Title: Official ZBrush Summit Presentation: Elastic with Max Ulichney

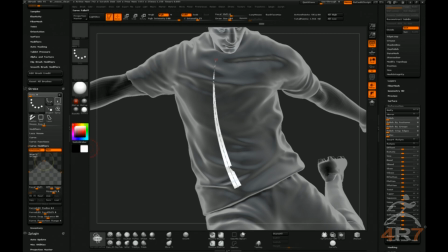(74:08)
So it never got too skinny, because you still want this to feel practical. And like you could actually sculpt this with scrap metal or whatever it was we were making the stuff out of.
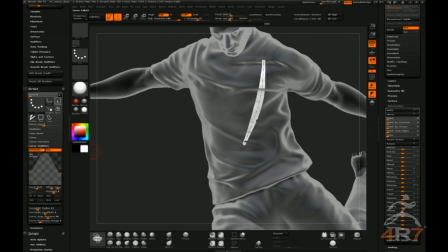(74:19)
So you can see that's a lot more pleasing, and you can actually, you know, you can be more careful with this stuff too, and just really nail this shape however you like.
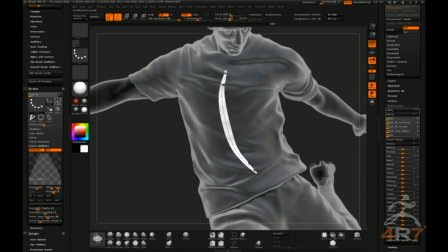(74:27)
So you can get a little skinnier if you like. It's a lot more sensitive, and it seems to match the concept art better. And since I made the concept art, I know what I like.
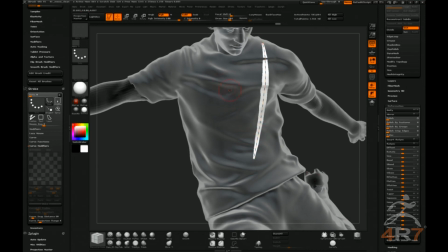(74:39)
One of the techniques that we find we liked really a lot was this.
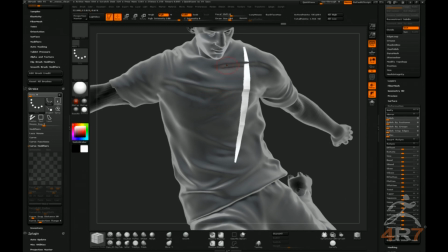(74:45)
Joseph Paniagua came across this, and this was really interesting. I had never seen this technique, but I was really impressed by it.
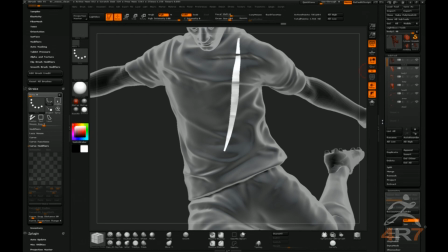(74:53)
Let's see. Is this guy still visible? Why can't I see him anymore?
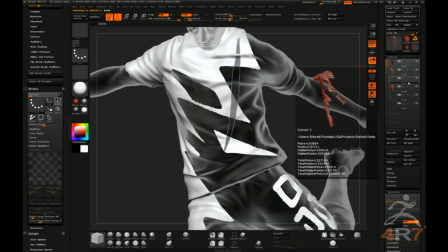(74:58)
Huh.
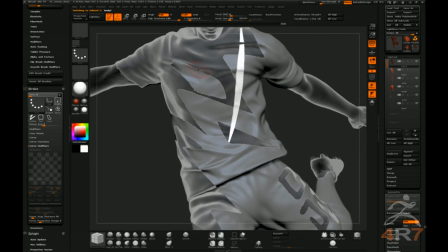(75:02)
That's why I had an extra body turned on. So in this case, you can see your reference for everything.
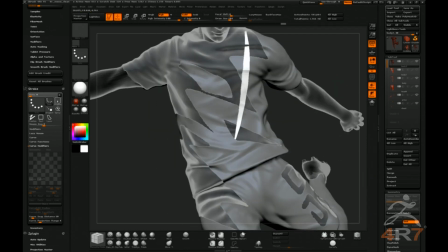(75:07)
You can turn on, yeah, Ghost seems to work best. And so you can follow the flow.
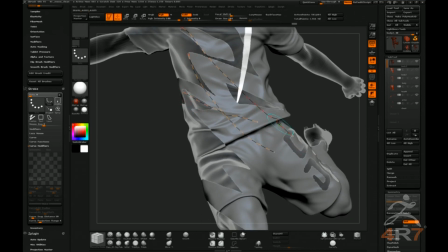(75:12)
And with Z-remesher guides, you're just putting down curves without, maybe that's dangerous.
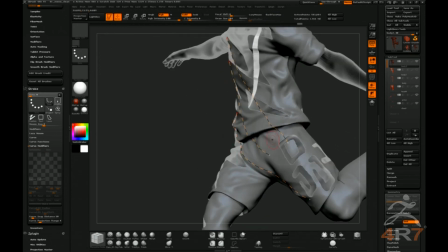(75:16)
You're just putting down curves without worrying about the shape of that strap.
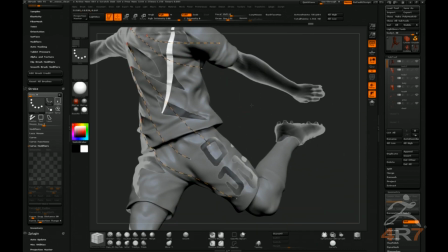(75:21)
And in this case, it works really nicely to just like throw a bunch of curves everywhere and kind of not worry about it and not let it slow you down.
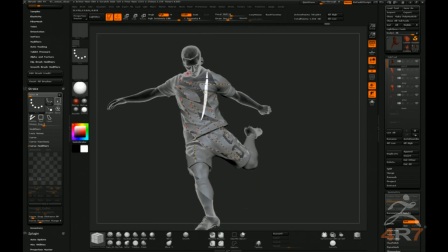(75:30)
You can just worry about the line work and supporting that gesture. And you get a nice long line all the way across is really cool. It helps like get a nice curve is always helpful. You always want to try to support those longest lines.
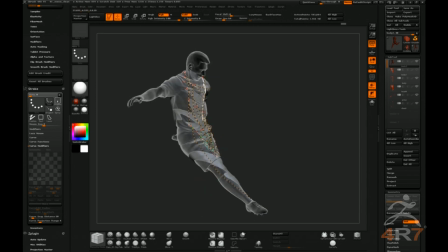(75:44)
Like that is awesome. You know, it just helps give you that strong motion and that the force of that kick. You want to feel that. You want it to feel like it would hurt. You know, if you got in the middle of it, and not the kind of hurt where you like fall down like 10 feet away from a guy either. So with that, you can go back to curve strap snap.
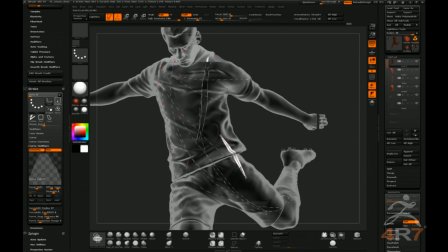(76:04)
And maybe I made too many of these to keep it interesting, but you can hit it and hit 5 to snapshot your curve.
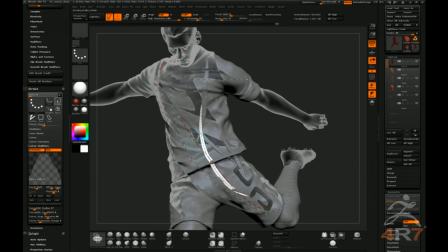(76:11)
And move on and just add a bunch of curves all at once so you don't have to like let it slow you down. Some of those are getting shorter. I'm not sure why. It's probably a stray setting that I didn't notice. But you would be more careful if you weren't on stage.
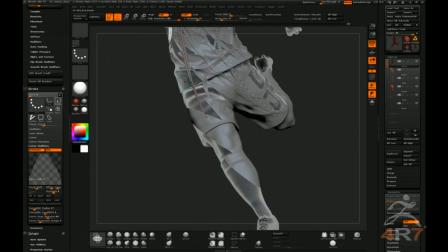(76:30)
So I think it might be smoothing these a little bit as I go too, but you know, yeah, that one got shorter.
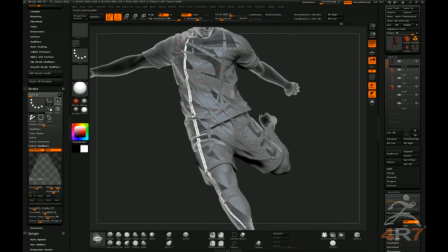(76:38)
There you go. I must have been dragging or something. So, yeah, keep doing that.
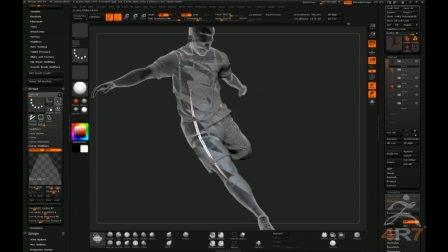(76:45)
Anyway, that's the idea. We missed this guy. So I'm hitting 5 to snapshot the curves in between each click. And then you can also still, and because all these are live, you can actually still go back and change the size of these individually, which is great.
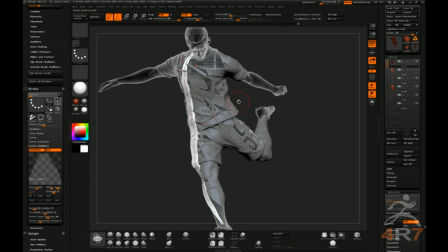(77:00)
So you can just keep all this like really interactive and not let it slow you down too much. Or like if you came back later and said, that one needs to be thicker, that one needs to be thinner, it's just right there for you, and you can just hit it all sort of,
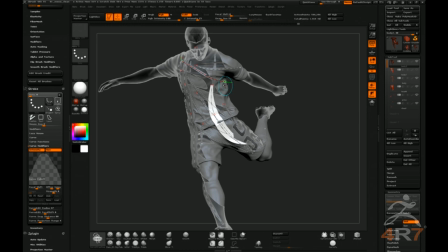(77:13)
mostly all at once. You want to keep this in patches. Obviously, there's limitations to how much you can do this safely, but you know, so there's that. Looks like I'm doing pretty good on time, so I'm going to start wrapping this up. Anyway, I'm not going to worry about all of this.
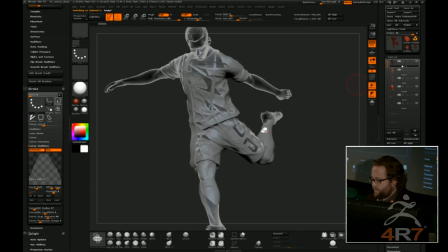(77:31)
So moving on. So I'm going to come back to this guy. I'm going to solo it for now so you can see it. And I'm going to delete the hidden geo.
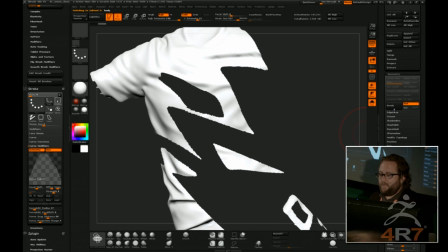(77:43)
Cool, thanks. Here, I've already deleted the lower res geometry, so I don't really need to worry about that.
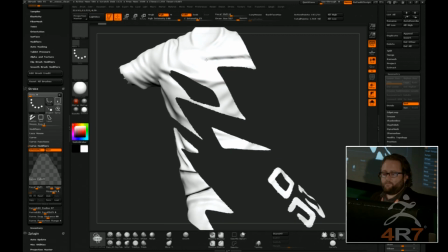(77:50)
It'll warn me if I don't delete the, if I have subdivisions, it won't let me modify topology, so I'm going to come back down here.
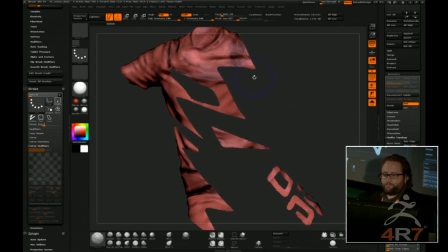(77:57)
Delete hidden. It doesn't look like anything, but it deleted. And so I'm going to do this with panel loops.
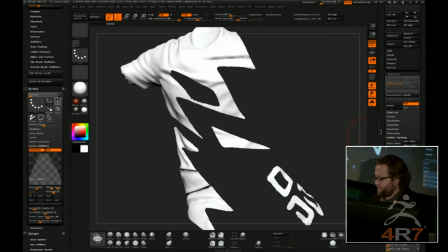(78:05)
And again, like I mentioned earlier, it really does seem like ZBrush comes out with a feature, and we use it on the next job, and it's really exciting. So panel loops, this is my first time really using panel loops, and it turned out really nice.